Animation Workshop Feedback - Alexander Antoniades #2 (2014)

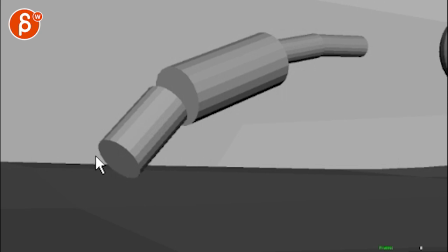Right, I am back. Thank you very much for waiting. You are a very patient man. I am looking at this guy first, just because it's short and sweet.
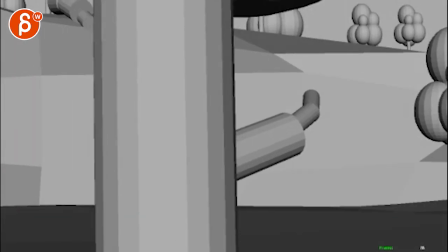There's nothing to say because it looks awesome.
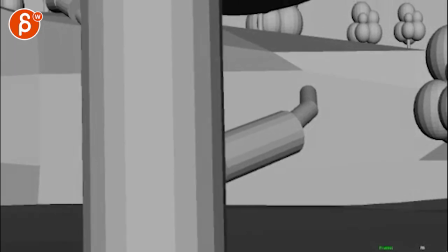I still absolutely love this whole beginning, you know, it's doing all that stuff, and then you got the tree thing you wipe with this guy slowly coming in.
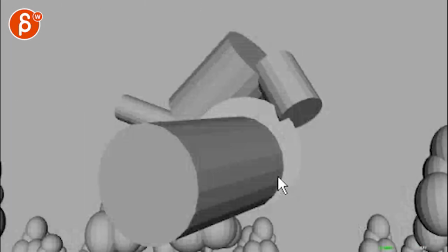Super cool. That's neat. Oh, that's cool.
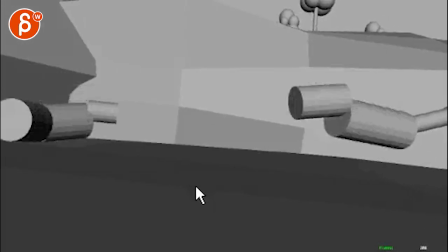Slamming, boom, getting ready, and title. Be awesome. I love it. Love it. All right.
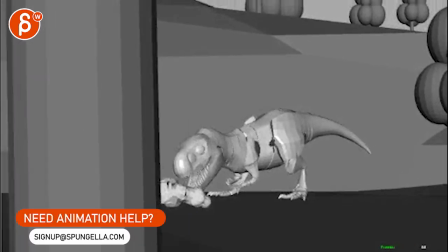Here, I'm watching this guy, and I'm going to exclusively look at the panther only.
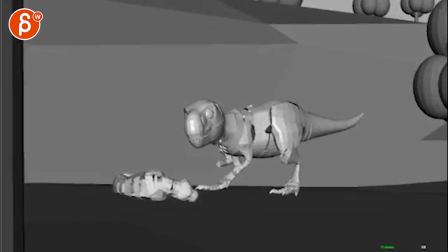I'm just kidding. Now, I got a question. So,
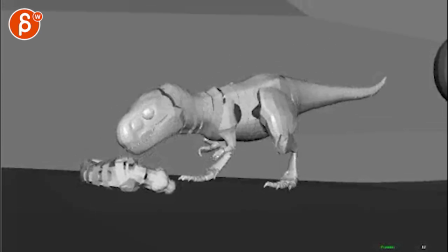watching this, what do you think about... Because my thoughts, and I was probably not clear enough, that and it's not something that you have to do,
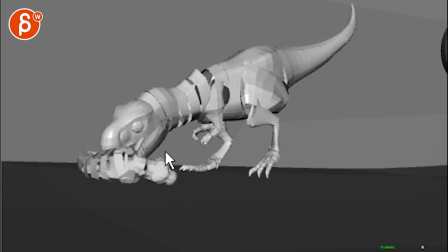it's just like you know, throwing out ideas, that at the beginning, when this guy is eating this guy here, what if my thought was that as he goes back,
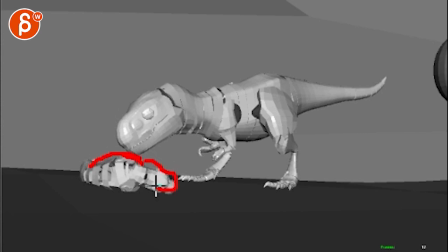you know, this guy might come up a bit here, has a slight slump to it, and then boom, comes down,
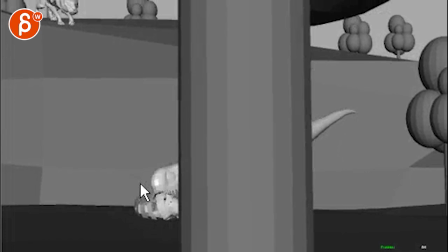and he has his little bite stuff with the meat. And then he does that thing here, which is cool.
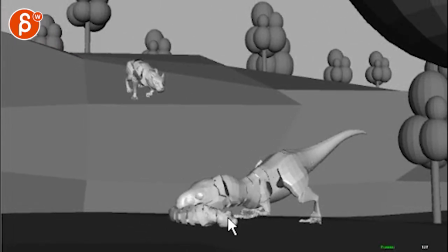I love the rest.
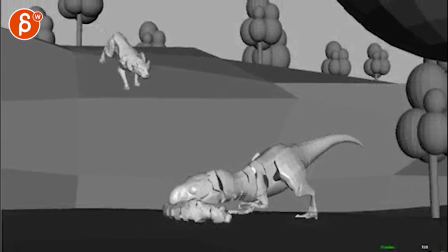Now, as I'm watching it, it might just be too much. I think this could be cool contrast.
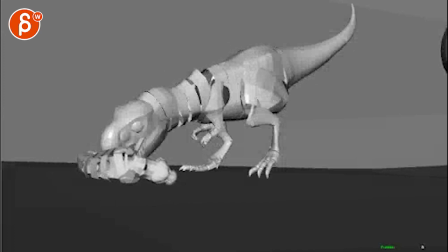I just wish maybe there was just a bit more. It just feels just... It would just be a cool beginning, so they're not just there. And it would be something where...
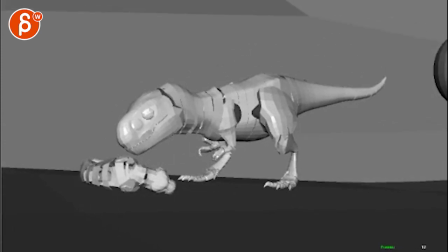Even if he just goes up, for instance, and instead of like that low, the head would be a bit higher. So that when he goes back, you can still have the back motion, but imagine he's just a tad higher with this here, and you can see maybe he has the foot in his mouth here.
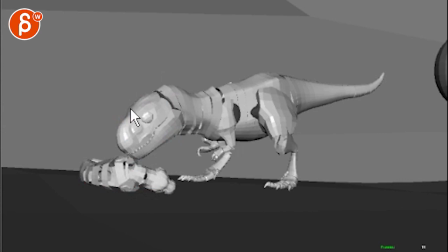Foot and mouth disease. The foot of the tiger, whatever, in his mouth. Let's go, and then this plumps down, which has, you know, shaking stuff here.
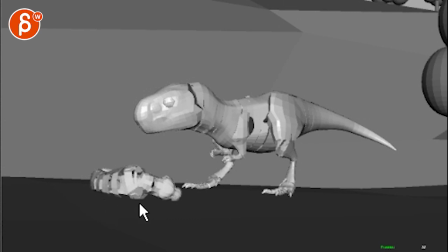Something, I don't know.
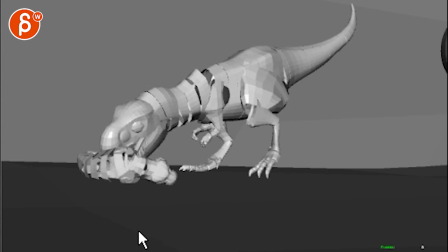It's kind of the only thing here. But let's go into your notes. You said you managed to get a T-Rex feedback implemented and animated the rest of the shot. I think that the head turn could use a bit of love, and the arms right at the end pull it back abruptly. Alright, let's watch just the head here.
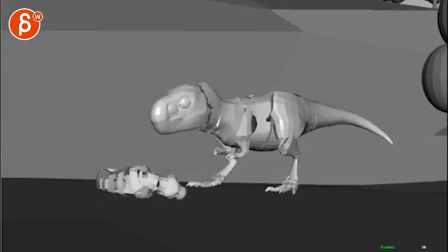Alright, for this guy, I feel that this still feels a bit too flat in its arc. Not that you have to make it cartoony, but it's very, very Y rotation-y.
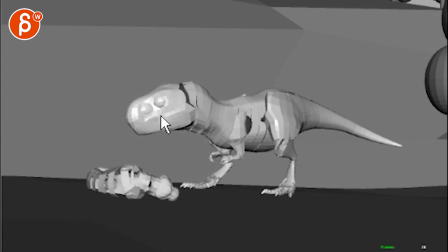If around here, right, couple four frames earlier on that turn, so by now imagine he's doing a sideways tilt this way, so you see a bit more of the top of the head, right,
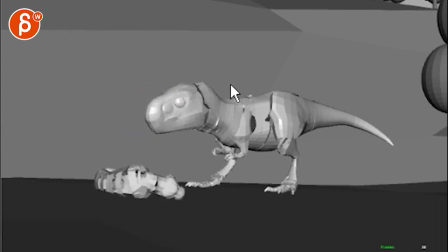goes over this way and then into that, you know, imagine where then right now this is the orientation of the head, but it might just be a bit more like this at the end here,
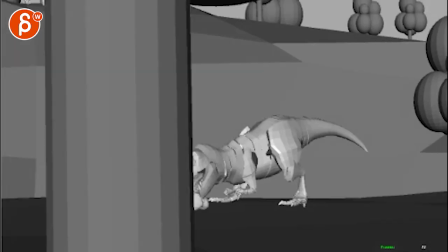stops a bit, gets into this orientation, which is cool, it's back into this, that's cool.
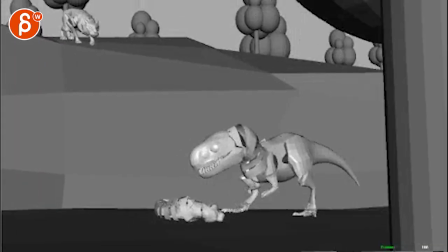I think
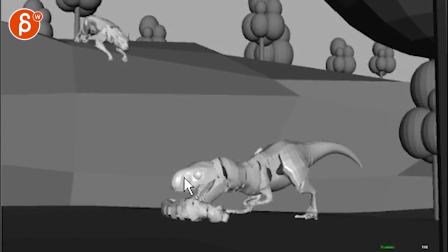that's cool. Well, the only thing I would do here is that when the head gets down to here, so it's not just the closing of the jaw
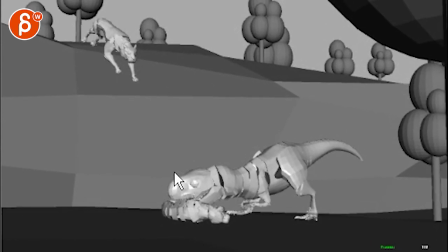in one axis, it would be out of here.
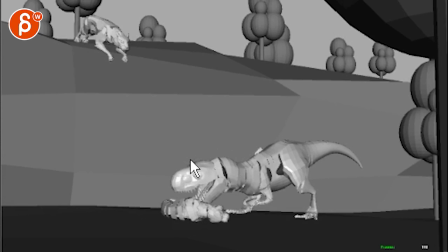I would say on this frame-ish, around here, I guess, goes forward, and by the time he's here, he could have,
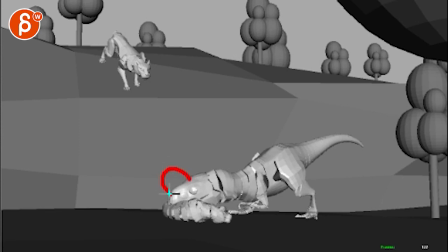again, a tilt either towards us or away from us, but it's a sideways thing where imagine you want to bite down down here, so imagine like his jawline is like this, right, head, eyes, jawline like this. This would work if, for instance, the leg would be like this.